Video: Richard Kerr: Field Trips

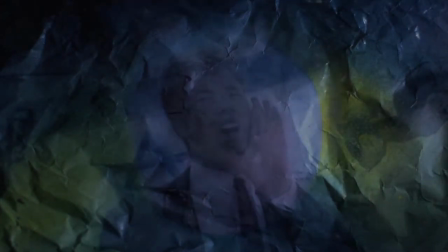This work was made from a personal archive of visual research gathered between 1980 and 1995,
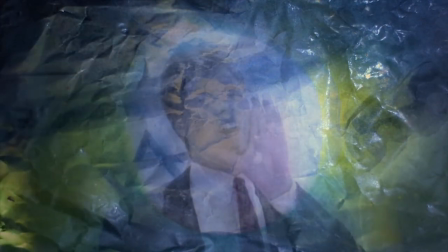of photographs taken throughout the United States while Kerr was making films, among them The Last Days of Contrition and Cruel Rhythm.
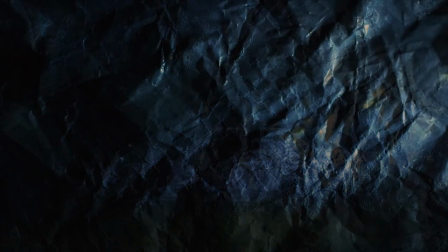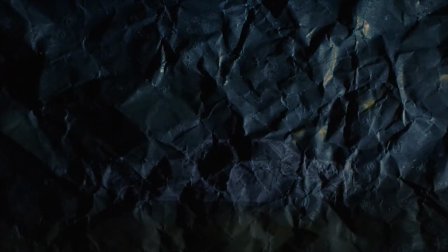Kerr has crumpled and distressed the photographs, creating creases in the surface that become animated as he passes a light over them.
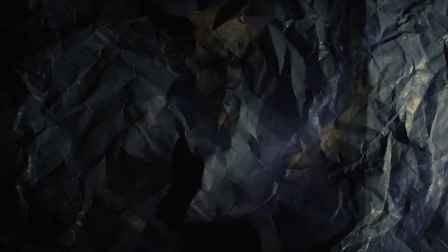Kerr's photographs bear an illusion of depth, but that depth is annihilated by the folds and creases, the highlights and shadows created by his handling of base materials, paper and light.
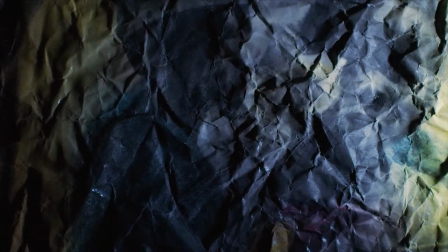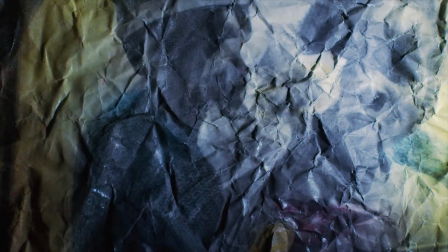Field Trip is an affirmation of Kerr's total project, a meeting of found images, found if only in one's own past,
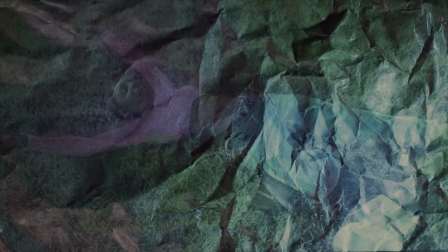materiality, where the arcs and valleys of crumpled paper trump the printed grain of the snapshot,
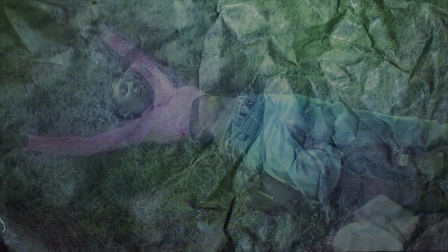and social landscape, traces of American life, acts of witness after Robert Frank,
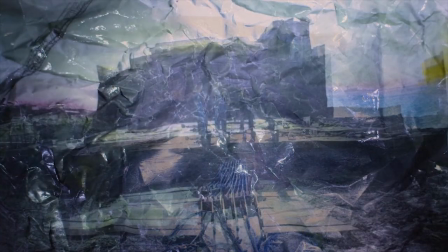from Rust Belt vistas to mundane gatherings to suggestions of jingoism and violence.
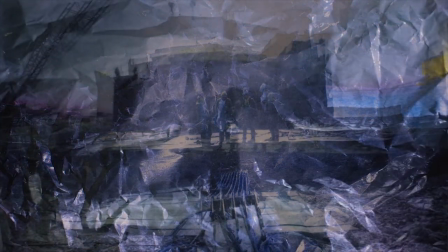The photograph is revealed as a construct. The construct is further strained by staggering, unnatural color.
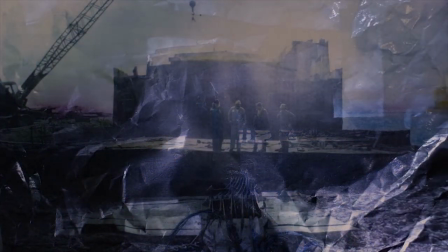Kerr has described this process as a reimagining.
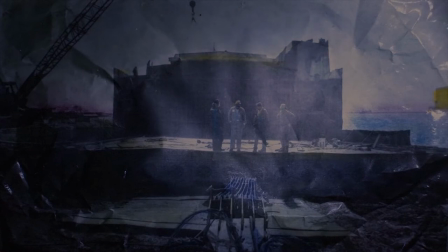In a fog of dissolves, he breaks down the image into component parts of texture, content, color, speaking to the distance of time.